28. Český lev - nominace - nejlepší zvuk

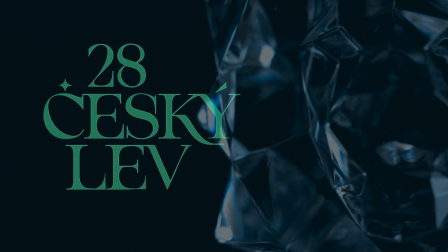(0:00)
Česká filmová a televizní akademie uvádí nominace na výroční ceny Český lev. Rozhodli jsme se to pojmout jako animovaný film. To znamená, když se tam něco ozývá, tak se to fakt ozve jako pořádně.
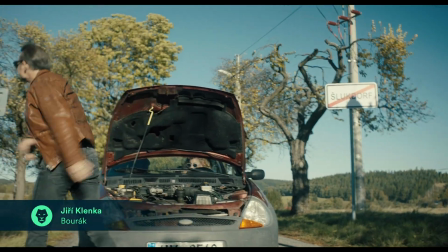(0:12)
Když Ivan Trojan odhodí třeba kunu do pole, tak to jako bouchne, jako kdyby to byl Terminátor.
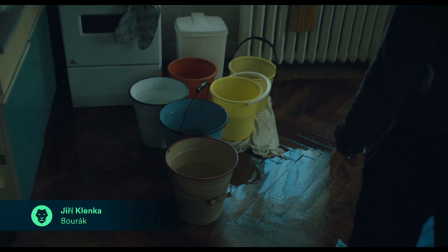(0:17)
Mě hodně bavilo tvořit stopy s deštěm.
Tady regulárně prší.
Tam zní déšť na střechu garáže, na plech, na asfalt, na parapet. Vždycky se trošičku něco podpořilo víc a míň. To bylo zábavný, no. Největší můj zážitek z toho filmu je, když jsme stáli na Melantrichu,
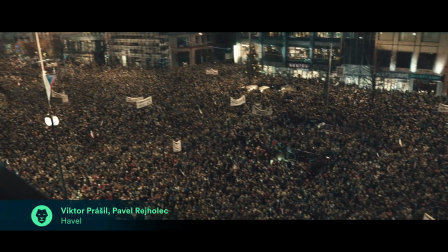(0:34)
točili jsme davové scény a celý ten Václavák se otočil na nás a začal skandovat, ať žije Havel.
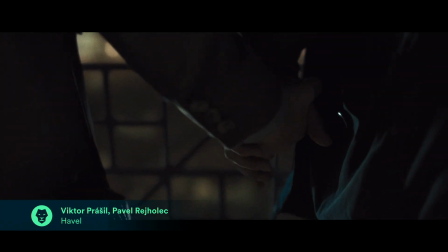(0:39)
Skončilo to jako velký film s velkou hudbou a velkým zvukem, protože prostě si to o to říkalo. Byl to můj nejtěžší film v životě.
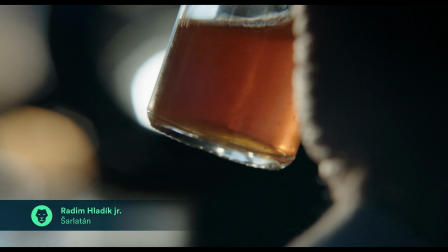(0:49)
Opravdu jsem jako cítil, že něco chce říct a já jsem chtěl konkrétně tomu obrazu prostě fakt jako být partnerem.
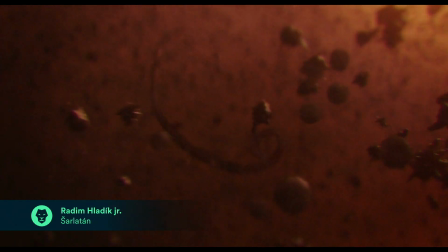(0:56)
Třeba ty průlety močí skrze lahvičku. To není film z 50. 60. let, ale najednou je to jako sci-fi.
Tady už nepomůžeme.
Takže skočit do jiného žánru a za minutu se vrátit zpátky, to byly docela výzvy. Ten film byl zajímavý tím, že je úplně kompletně posynchronovaný.
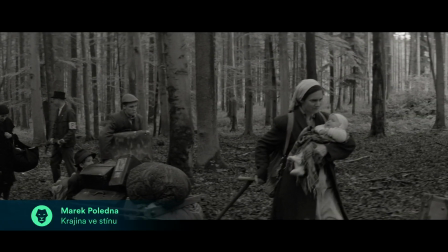(1:13) Hejdi sebou!
Nic z toho, co se natočilo, vlastně zvukově se nepoužilo. Všechno, včetně dialogu, se znovu nahrálo, znovu se to vyrobilo, znovu se to jako vydesignovalo.
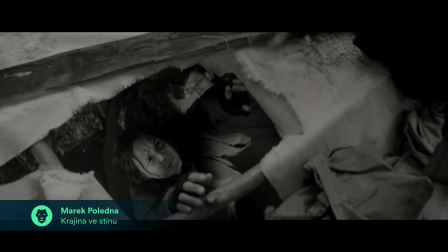(1:24) Podej mi tu plachtu.
Ten film pro mě byl díky tomu nesmírně zábavný.
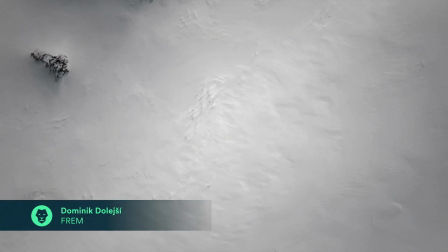(1:27)
Tady byla velká míra té spolupráce položená na nějakém dialogu s režisérkou Věrou Čakaniovou.
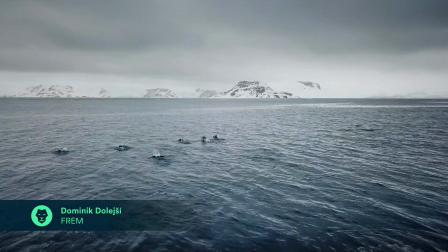(1:34)
Věra přivezla různý materiál zvukový i vizuální z Antarktidy.
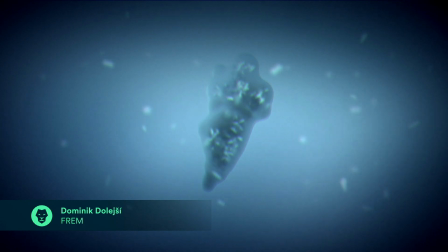(1:38)
V podstatě jsme pracovali s tím, jak by nejspíš nějaká entita teoretická mohla rozkládat, skládat věci, co zní na planetě.
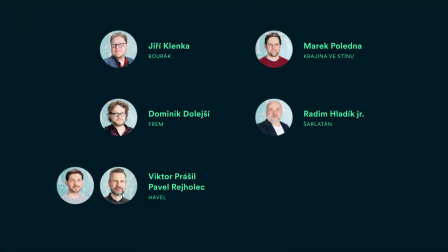(1:49)
Český lev 6. března na ČT1.